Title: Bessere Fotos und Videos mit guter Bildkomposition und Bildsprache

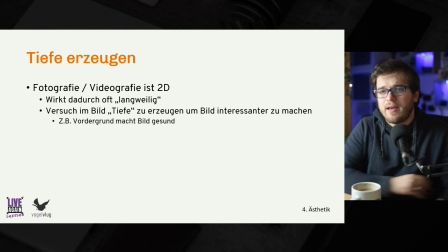1475s
Vordergrund macht Bild gesund, weil man eben dadurch, wenn man ganz gezielt ein Vordergrundelement im Bild platziert, ja, mehr Tiefe im Bild erzeugen kann, weil eben der Zuschauer beim Betrachten feststellt, ah, okay, wir haben hier halt irgendwie eine Separierung zwischen dem Vordergrund,
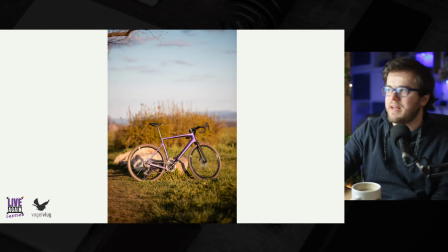1490s
dem Mittelgrund und dem Hintergrund und dadurch wirkt das Bild einfach insgesamt tiefer. Also dieses Bild hier, das hat jetzt von Grund auf schon eine relativ starke Tiefe, einfach weil es eine relativ geringe Tiefenschärfe hat, also es ist hier wirklich nur das Fahrrad scharf und der komplette Vordergrund hier vorne ist unscharf,
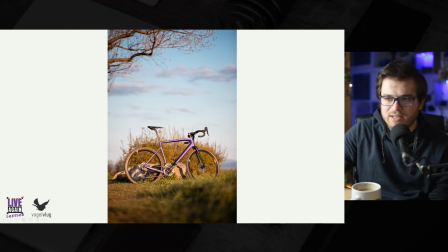1506s
aber auch der Hintergrund hinten ist unscharf, aber wir können dem ganzen Bild noch ein kleines bisschen mehr Tiefe verleihen, indem wir eben hier mit dem Kamerawinkel ein kleines bisschen weiter nach unten gehen, weil dadurch hier der Vordergrund eben nochmal deutlich unschärfer ist und wir viel mehr von diesem Vordergrund sehen. Und auch da gibt es noch eine Menge mehr Tipps und Tricks, wie man in seinem Bild Tiefe erzeugen kann.
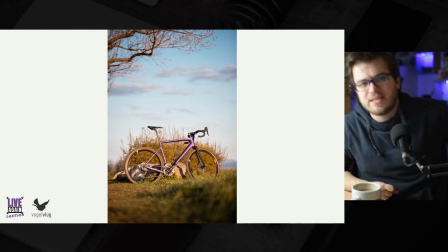1526s
Da könnte man jetzt beispielsweise auch wieder auf die Führungslinien bzw. auf die Perspektive zurückkommen.
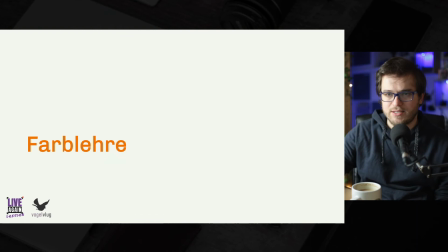1531s
Auch da kann man mit gezielten Fluchtpunkten natürlich Tiefe in seinem Bild erzeugen. Ja, und last but not least, gar nicht mal mehr nur der Aufbau, sondern auch die Farben haben natürlich einen Einfluss insgesamt darauf, wie der Zuschauer unser Bild wahrnimmt. Und dafür machen wir erstmal einen Ausflug in die Biologie.
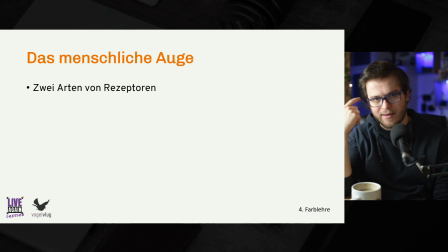1550s
Wie funktioniert denn eigentlich unser menschliches Auge? Wir haben als Menschen auf der Retina von unserem Auge, das ist sozusagen der Kamerasensor von unserem Auge,
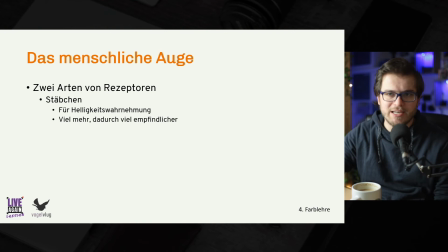1559s
haben wir zwei unterschiedliche Arten von Rezeptoren. Das sind einmal die Stäbchen, die sind zuständig für die Helligkeitswahrnehmung, also um zu unterscheiden zwischen dunkel und hell und von denen haben wir sehr, sehr viele. und im Gegensatz dazu haben wir die Zapfen, die eben zuständig sind für die Farbwahrnehmung und die dann wiederum unterteilt sind in die Zapfen,
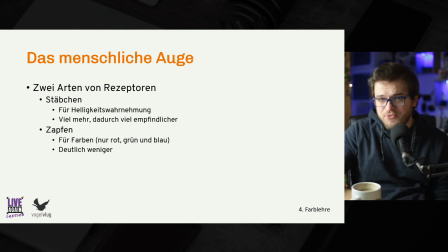1578s
die zuständig sind, dass wir die Farbe Rot wahrnehmen, die Farbe Grün wahrnehmen und die Farbe Blau wahrnehmen. Von den Zapfen haben wir aber deutlich weniger als von den Stäbchen. Von den Stäbchen haben wir viel, viel mehr. Das sorgt beispielsweise auch dafür, dass wir im Dunkeln kaum noch Farben wahrnehmen,
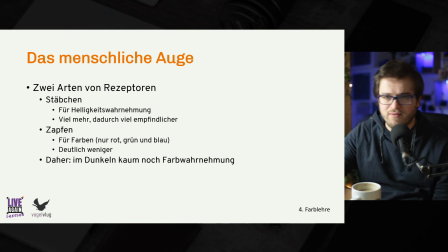1592s
weil im Dunkeln eben die Zapfen nicht mehr aktiv werden, weil diese geringe Lichtintensität im Dunkeln nicht ausreicht, um die Zapfen tatsächlich anzusprechen,
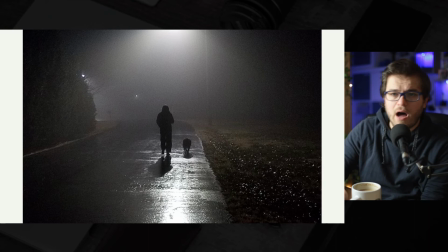1600s
weil wir von denen eben deutlich weniger haben. Das sorgt eben, wie gesagt, dafür, dass wir im Dunkeln kaum mehr Farben wahrnehmen und ja, unser Sichtfeld im Dunkeln einfach fast schwarz-weiß aussieht. Also wir sehen hier noch so ein bisschen grün-braun Töne, das hier oben könnte man vielleicht irgendwie als gelb interpretieren,
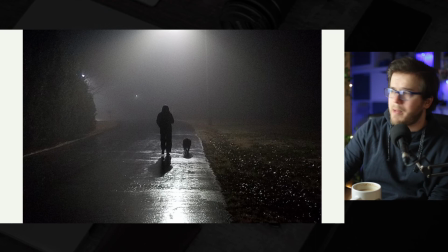1618s
aber insgesamt ist da einfach nicht mehr viel Farbe im Bild. Jetzt funktioniert eine Kamera aber eben nicht so wie unser menschliches Auge. Eine Kamera kann auch im Dunkeln durchaus noch Farben wahrnehmen. Bei den meisten Kameras ist es natürlich so umgesetzt, dass die Farbe im Dunkeln entsprechend reduziert wird, weil der Versuch natürlich ist,
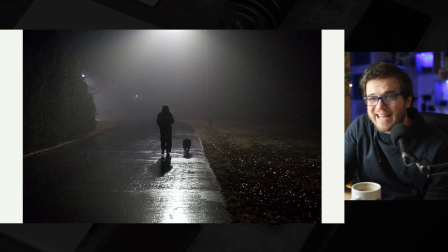1635s
mit einer Kamera ein möglichst realistisches Bild zu erzeugen, weshalb auch in der Dunkelheit entsprechend die Farben rausgerechnet werden. Aber grundsätzlich kann sie das immer noch wahrnehmen. Und auch das können wir uns natürlich als Stilmittel zunutze machen. Wenn wir beispielsweise ganz gezielt ein surreales Bild erzeugen wollen, Dann können wir am Ende in der Nachbearbeitung die Sättigung in einem Bild,
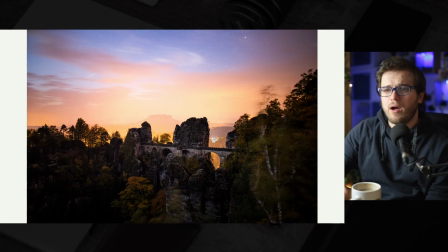1654s
was eindeutig im Dunkeln aufgenommen ist, einfach wieder reinkloppen und dadurch kommt so ein surreales Bild zustande, weil das etwas ist, was die Kamera zwar so sehen und wahrnehmen kann, was wir mit unserem menschlichen Auge aber so niemals sehen könnten. Also diese Farben sind hier nicht irgendwie im Nachhinein reingefotoshoppt,
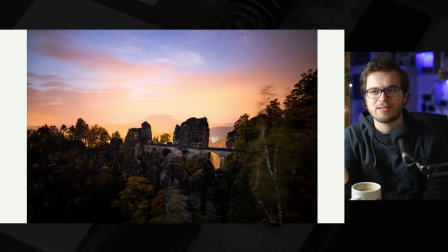1672s
die waren da schon, die habe ich nur, als ich das Foto aufgenommen habe, mit meinem menschlichen Auge nicht wahrgenommen. Die Kamera hat sie aber eben durchaus mit aufgenommen.
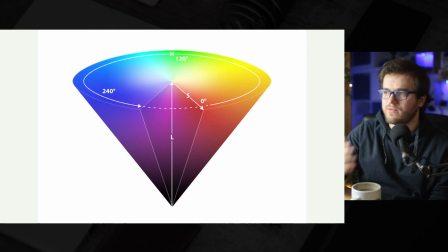1682s
Dass wir im Dunkeln kaum noch zwischen unterschiedlichen Farben unterscheiden können, ist auch der Grund, warum der HSL-Farbraum so aufgebaut wurde, wie er eben aufgebaut wurde. Für die von euch, die sich vielleicht noch nie mit unterschiedlichen Farbräumen beschäftigt haben, der HSL-Farbraum ist ein digitaler Farbraum,
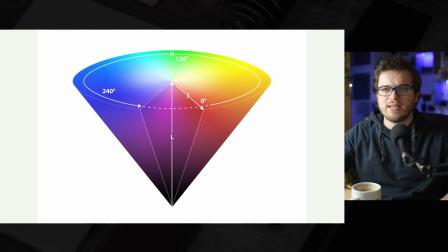1697s
also eine Art und Weise, wie wir digital Farben abspeichern und das Ganze funktioniert so, dass wir eben einen 360-Grad-Kreis mit unterschiedlichen Nues, also mit unterschiedlichen Farbtönen haben. Also es gibt im HSL-Modell eben exakt 360 unterschiedliche Farbtöne.
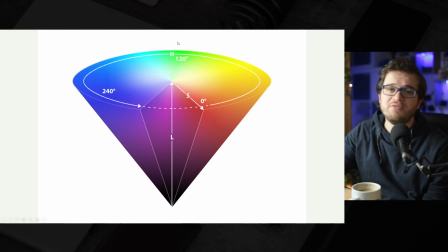1716s
Und dann gibt es zwei Achsen, um diese Farbtöne noch entsprechend zu modifizieren. Das ist einerseits die Sättigung für S und die L für die Luminanz.